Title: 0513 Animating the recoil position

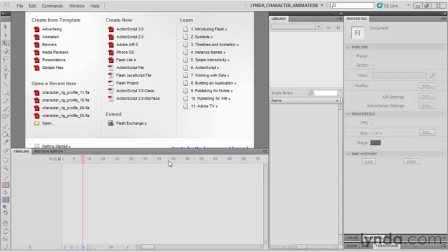So we have our contact positions and our passing positions all laid out. So it's time to continue to the recoil position.
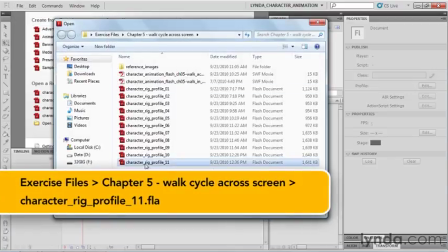So go into our Chapter 5 exercise files and open file number 11.
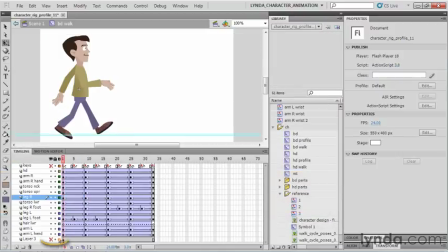And let's tunnel into our symbol. And let's take a little peep again at the sample image.
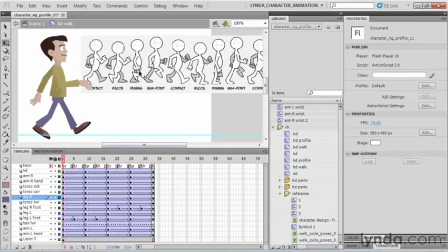So here we have our contact position, our passing positions, and our contact positions. They're all done. So the recoil is next. That's where the character actually impacts into the ground. And this will give us the feel of weight and of mass.
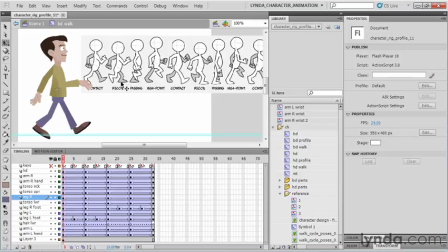So how far we push this will give the character's weight a greater amount. As a less extreme recoil position, he'll feel a bit lighter. Just bear in mind that this foot is going to be flat on the ground and this rear foot will be completely off of the ground.
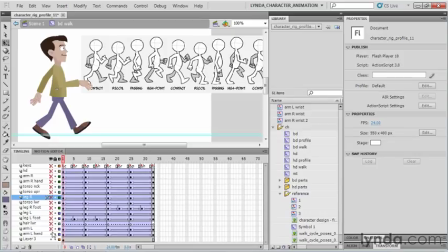And ultimately in the final version, this rear foot will actually be slightly curved. And right now it's slicing through the ground layer. We're not going to worry about that just yet.
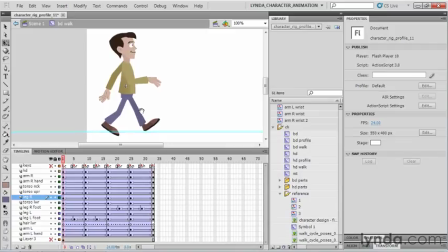So let's hide this preview. Center our character. A couple of things that are worth saying more than once.
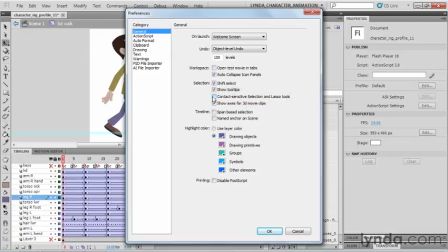Go into your preference panel and make sure the contact sensitive selection and lasso tools is off and that you're on object level undo, not document level undo. This will actually control your undos to the symbol you're working on, and it's much easier to follow the undos.
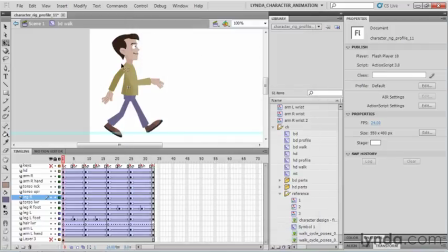And contact sensitive means that it will only select an object if you completely surround it with your selection area, whereas the other way you'll select it just by doing that, and that's too sensitive. That's hypersensitive. So let's start adding in our recoil position. So I'm going to draw an F6 to make a keyframe.
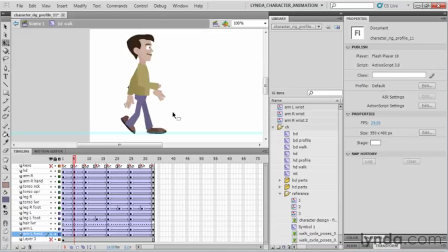Now the next step will be to select the upper body. Just a big box around all the upper body layers.
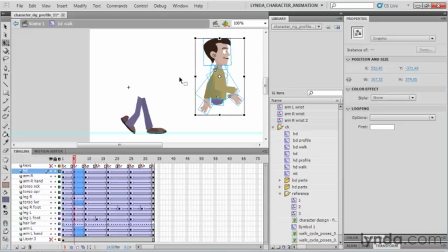Sometimes you can miss levels or they don't get selected properly, so I always like to just drag everything.
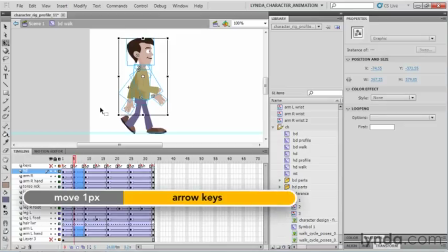Now the down arrow, 5 or 6 clicks, maybe one more.
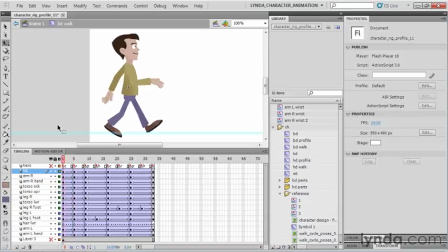Now let's very quickly test this crudely.
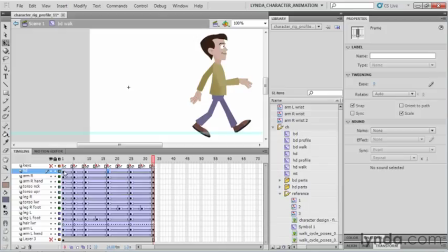You see he seems to float from the second step from here on. He doesn't have a recoil yet, but here, boom, we're already seeing a bit of a bounce.
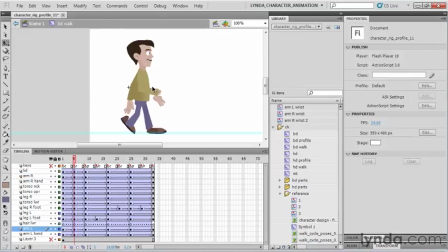So I'm actually going to push this a little bit further. A couple more clicks. The further down you go, the more weight he has, but also the more difficult it can be to make these legs line up. So bear that in mind. You have to balance that out. The other thing to remember about the recoil, let's look at this position here.
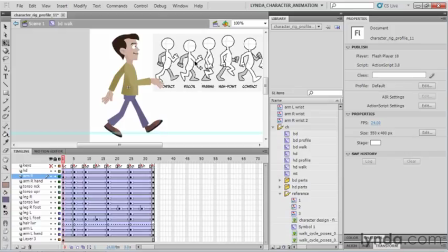I'm going to put a sample image back on. The recoil is the point of maximum impact, and the arms being swinging, they're more prone to reacting to that. So they'll flare out slightly on impact. So let's go into the arms,
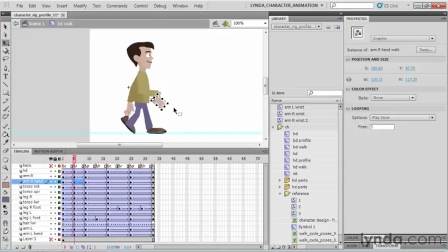and from the contact to the recoil, I'm going to actually push them out a little bit further from the body.
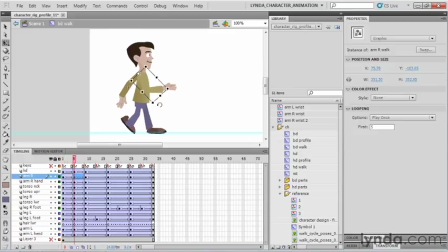Much harder to do this with a nice angle on the rear arm, so we'll just concentrate more on the leading arm.
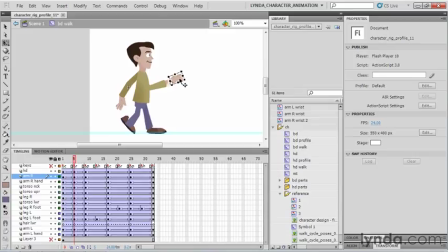And we'll change the bend of the arm later on, but for now I'm more concerned about the position of the hand and see how much we can get away with. This might be too much, but it's good also sometimes to over animate these things and then pull them in than to under animate them.
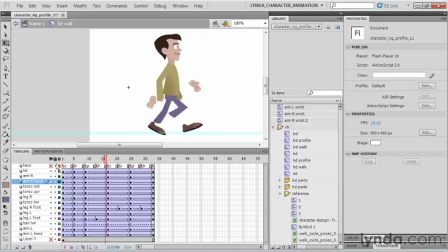Okay.
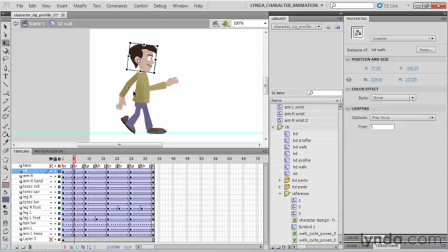And you might want to tilt the head a bit down on the recoil, like it's shocking a little bit. Now I can feel it. So let's go in here and I'm going to fine tune the legs.
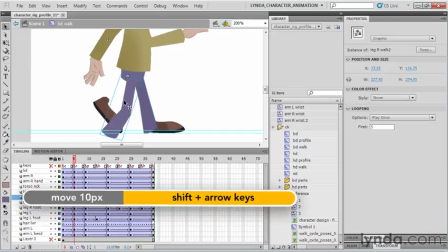And I'm using the shift and the numeric arrow keys for these big, crude movements, just to get us into a rough position.
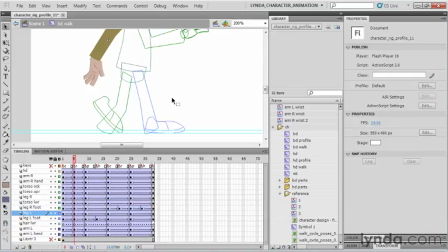We can use the regular keys then after that. So let's look at this in outline. Okay.